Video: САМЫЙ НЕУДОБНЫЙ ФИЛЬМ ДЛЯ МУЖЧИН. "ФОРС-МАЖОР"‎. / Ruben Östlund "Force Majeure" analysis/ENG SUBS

Мама запускает детей в номер, где находится чужой, ну, мужчина, чужой человек.
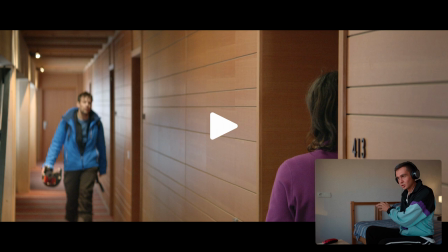Захлапывает. Ну, просто представьте, что там происходит сейчас. Кто-то находится чужой.
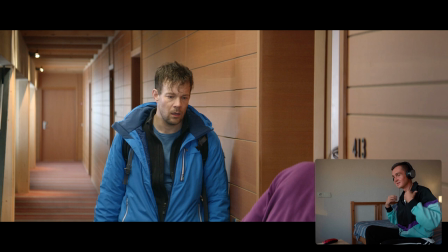Все, они остаются вдвоем.
Мама, что? Гарри, сиди в номере.
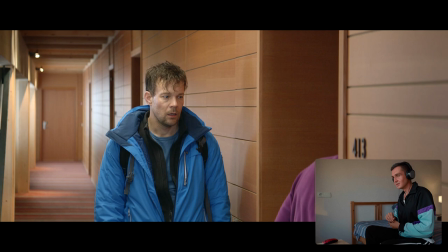Закрывает.
Здесь кто-то есть. Здесь кто-то есть. Что происходит? Боже мой, Гарри, зайди внутрь.
Дай просто вот это решение режиссерское, когда детей запускают в комнату к человеку там постороннему, вот нам просто говорит о том, что в их семье проникло что-то чужеродное. Что-то, что сейчас отравит вашу атмосферу, вашу семью. Вот это супер крутое решение. У них произошла ситуация. Только что у них произошла ситуация, по истечению которой они все чувствуют эту неловкость. Как режиссеру передать это визуально? Он придумал такое решение. Он запускает детей к постороннему человеку. Мать закрывает, типа, ну вы чувствуете вот это напряжение внутри, типа, да, блин, ты там, что происходит там? Вот это говорит о том, что в их отношения проникло что-то чужое. То, чем придется им разбираться. Дальше. Вот вспомните тот план, где они все вместе лежали вчетвером,
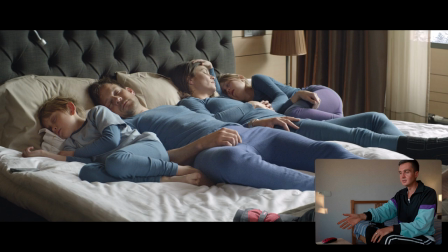лежали, спали, и сейчас на полу сидит дочь, лежит так,
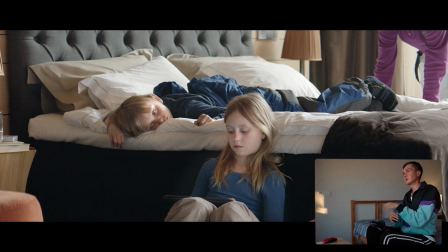обмикая сын, родители не с ними. Посмотрите, какой контраст дикий. До этого такая хорошая семейка. Сейчас у них произошел разлад, и дети это чувствуют. Ребят, сразу предупреждаю. Блин, я снимаю без света, сижу тут перед балконом, свет постепенно уходит, и к концу ролика, я подозреваю, мы уже будем находиться в темени, у меня будет тут, может быть, мне даже видно не будет, но вот как есть реально. Вот начал снимать еще, наверное, часа 3 назад, вот только сейчас постепенно начинает садиться солнце, извиняюсь, света нет, здесь в аренду его даже взять нельзя, поэтому работаем как есть.
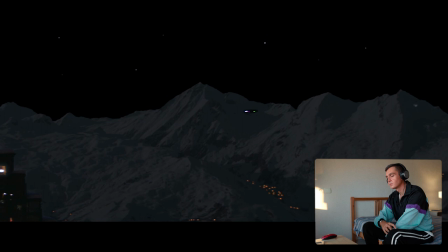Погнали дальше.
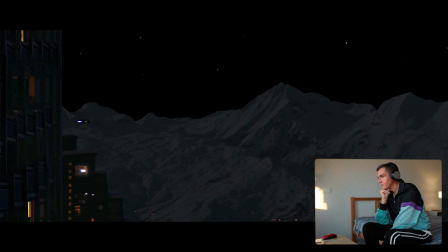Хорошо. Ты отлично с ним управляешься. Можно я его поймаю? Нет, думаю, не стоит.
К человеку возвращается. Ух ты! Вот, ребят, может быть, я уже шибанулся в край, но на протяжении всего фильма вот действительно создается ощущение, что человечество, по сути, здесь как будто бы инопланетяне, инородные какие-то предметы вот в этом экстерьере.
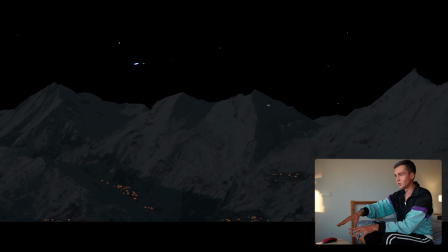Эти огни внизу, которые тоже создал человек. Летает такая тарелка летающая, и она возвращается к человеку.
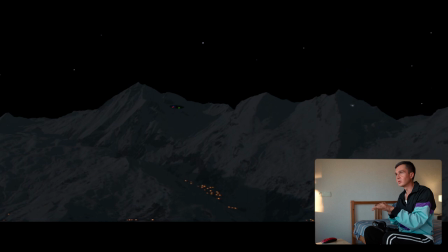Такое ощущение, что мы как будто прибыли с другой планеты, тут пытаемся что-то адаптировать под себя. Ну вот реально есть вот это ощущение с этим даже, блин, квадрокоптером этим, банально. Ну, сцена, собственно, с подругой Эбби Шарлотт, ее новым ухажером, каким-то инструктором. Пожалуйста, смотрим эту сцену. Это первая сцена, где будет озвучена проблема в семье Томаса и Эбби.
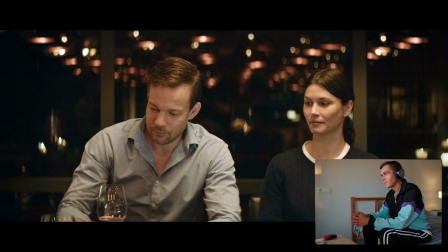Привет, милый. Здравствуй, солнышко.
Пьет вино, круто там дегустирует. Томас играет эту роль мужчины, который принимает решение, да, вкусное вино, нормально.
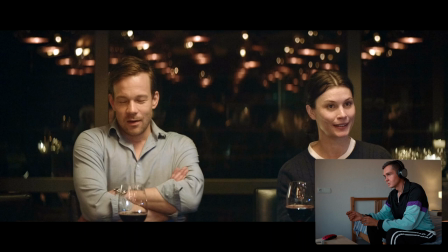Говорит, что все дело в ботинках. Смешно.
Но это была такая ситуация, в которой все происходит так быстро, что не сообразить, как действовать.